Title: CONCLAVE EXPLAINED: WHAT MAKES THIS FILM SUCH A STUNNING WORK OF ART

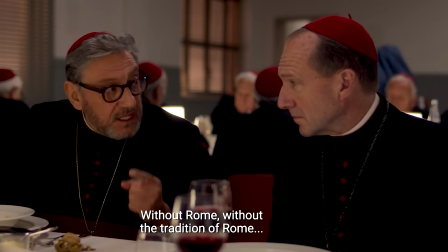249s Senza Roma, senza la tradizione di Roma,
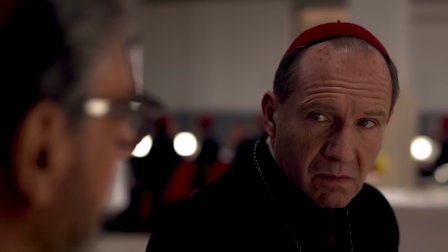254s things fall apart.
And it's pretty clear what the director wants. The way he designs and shoots the film makes the old-fashioned way seem like the wrong way. He wants us to feel a modern way forward for the church.
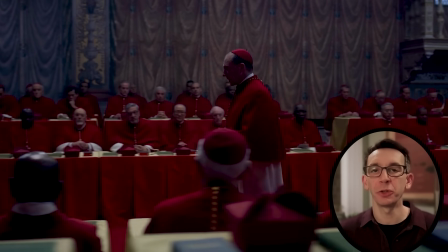267s
Even when they're in the Sistine Chapel, which has some of the world's most famous works of art, we barely see any of it.
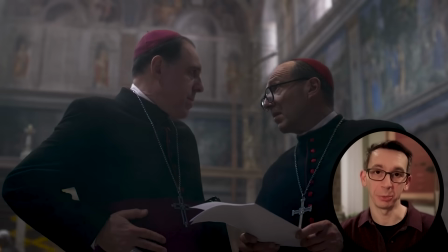273s
I did find it interesting that when we first see the chapel before the conclave starts, it is fully lit.
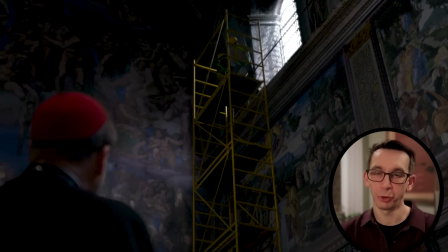278s
And the shot begins with these construction workers in that upper window trying to protect a vulnerable church, which is also what the conclave is doing.
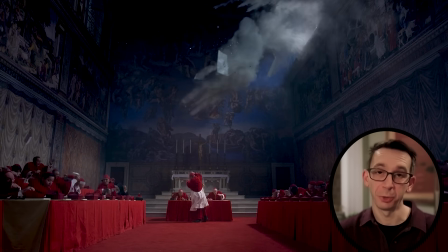287s
And it also acts as a foreshadowing for the explosion later on.
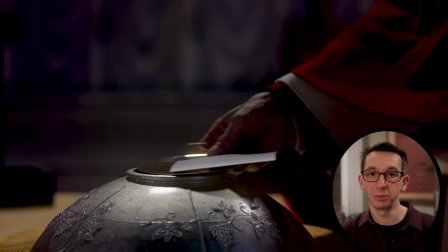290s
But once the conclave does start and they're in the chapel voting, it's super dark with just a spotlight effect on the cardinals.
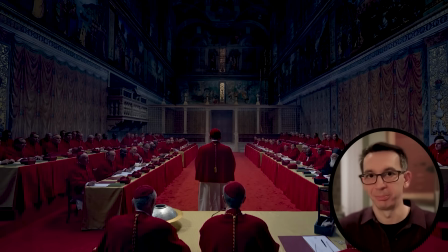297s
Yet there's no beautiful lamps. So where is the light coming from? You can tell by the shadows in this frame that the lights are in fact coming from above them,
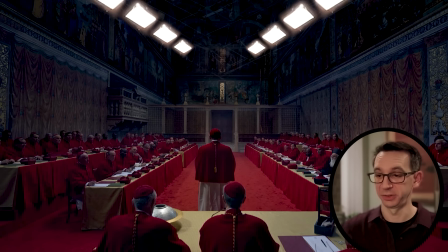305s
which maybe could look in reality something like this, and just digitally removed out of the camera shot so it looks completely dark.
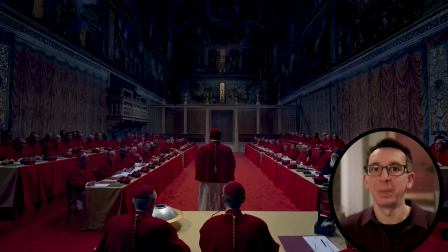313s
It doesn't make sense in reality. It's a stylistic choice made to make the event feel dramatic, intimate, and secretive.
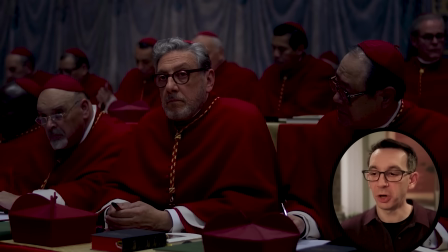319s
And you'll notice in some of the cardinal's close-up shots, the main cardinal the director wants us to focus on happens to be the brightest in frame. The row behind happens to be darker, and the cardinals on either side happen to be covered in more shadow. For these shots, they probably added an extra light or added a bounce card that reflects extra light onto the face of the main cardinal,
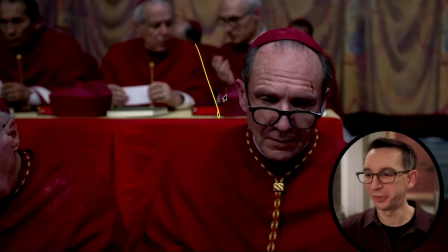339s
so we immediately know who we're supposed to look at. Look, you can see here how the main cardinal in frame is in a spotlight,
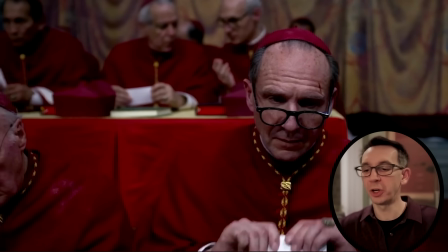345s
and as the camera dollies or moves from one cardinal to the next, the spotlight moves with the camera.
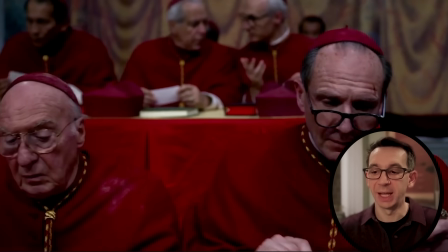351s
So right here, you can see the cardinal is still in shadow, and as the camera moves to center him in frame, so comes the light.
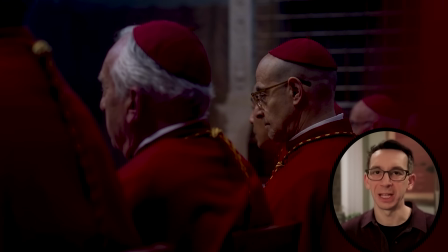358s
It helps us to focus our attention on where it's meant to be. It's a colder environment without the lamps, because now, in this room, it's a war for the future of the church.
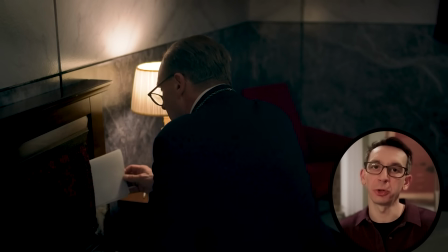367s
And then notice in contrast, after Cardinal Lawrence uncovers a dirty secret of Cardinal Tremblay,
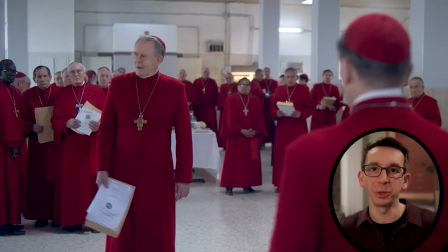372s
he reveals this information in the cafeteria, a fully lit, bright room.
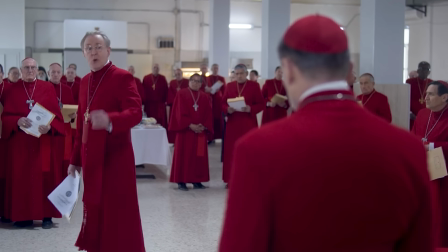378s
Even the women are there to hear it.
It would never have seen the light of day if you had not broken into the Holy Father's apartment to remove it.
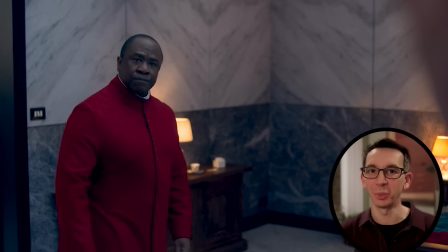385s
But it did see, literally, the light of day. And it's the same thing when Cardinal Adeyemi's dirty secret is aired out with Cardinal Lawrence.
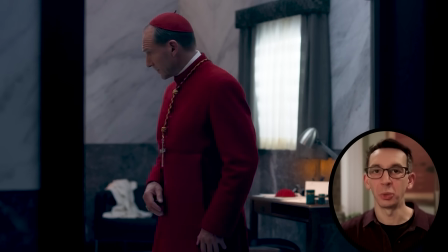393s
It's one of the only scenes in their private quarters with actual daylight streaming through the window.
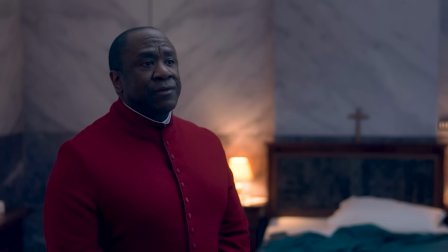398s To this day, he has no idea who his father is, if indeed it is me. That is the child.
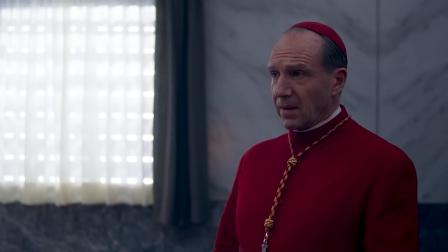403s We were very young. No, Joshua. She was very young. She was 19 years old. You were 30. Thomas.
Each scene in Conclave has what I like to call a story within the story. What we have seen so far is a hint of Berger's secret sauce, a cohesive language that works like clockwork.
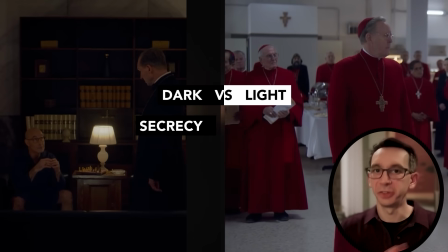421s
Dark versus light, secrecy versus transparency.
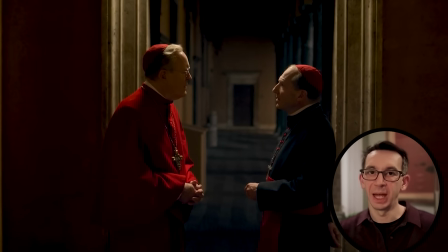425s
The dark scenes tend to have men only in them, and the women are generally only shown in scenes with daylight.
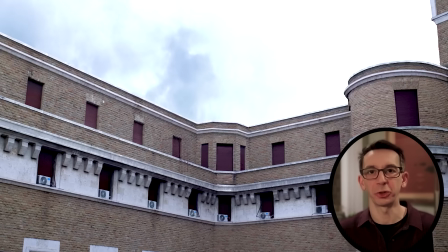432s
This was in part due to the circumstances of the conclave itself.
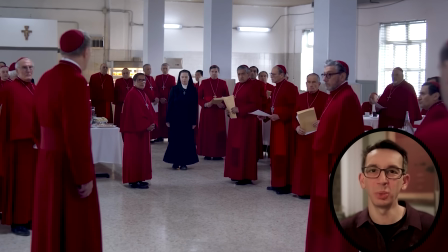436s
But I do find the stark contrast between the way the men and the women interacted with each other throughout the film to paint a powerful message.
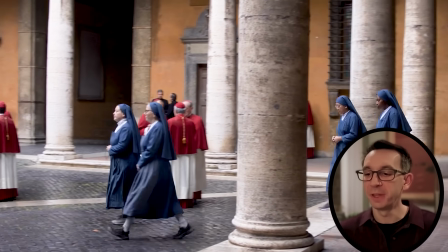443s
I mean, look at this shot, for example. It's beautifully choreographed. These women are on a mission full of purpose amongst the old stagnant men.
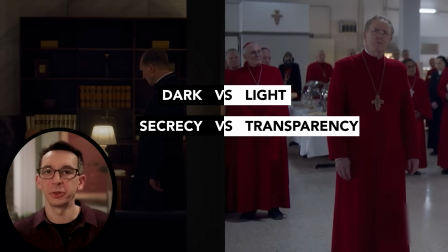451s
Total symbolism for the message of the film. So now the story within the story becomes clear.
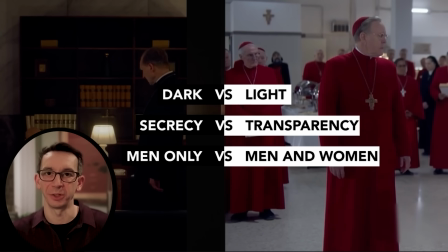455s
To me, this is the whole movie summed up right here. Which now brings me back to that opening shot.
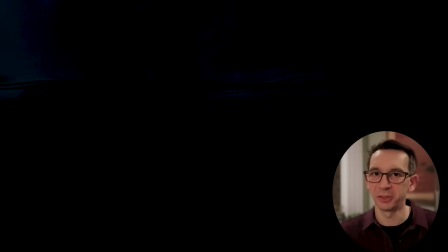462s
Remember when the dead pope was being wheeled out awkwardly before the opening title? The lights he was passing by made it almost seem like he was in that tunnel.
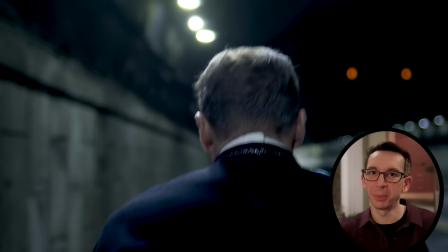470s
And to me now it's becoming more clear what that tunnel was setting up.
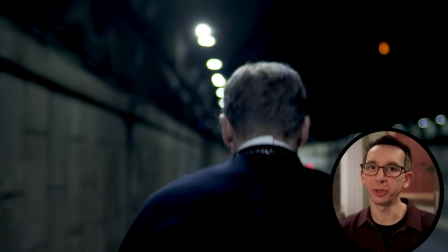474s
Dark and alone in this lead role, Cardinal Lawrence is facing the headwinds against this modern culture.
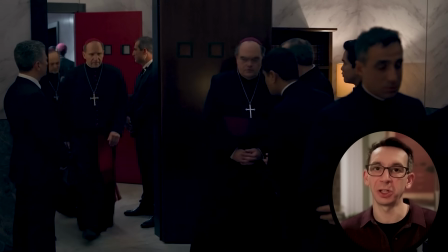479s
He has to overcome the dark and secretive forces within the conclave that want to bring the church backwards to the detriment of women around the world,
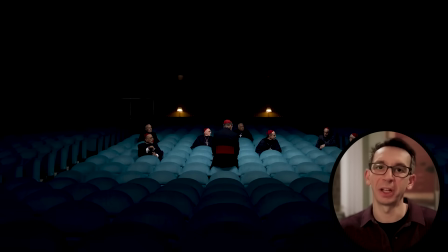487s
and instead modernize the church in a way that aligns it with the evolving role that women play.
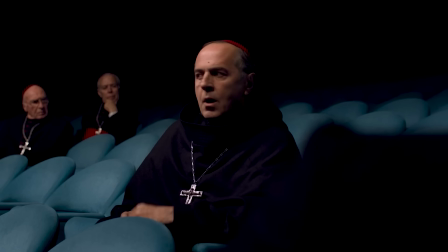492s I believe women should play more of a role in the curia. Let's not mention women.
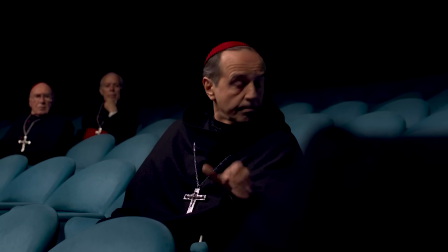498s Why?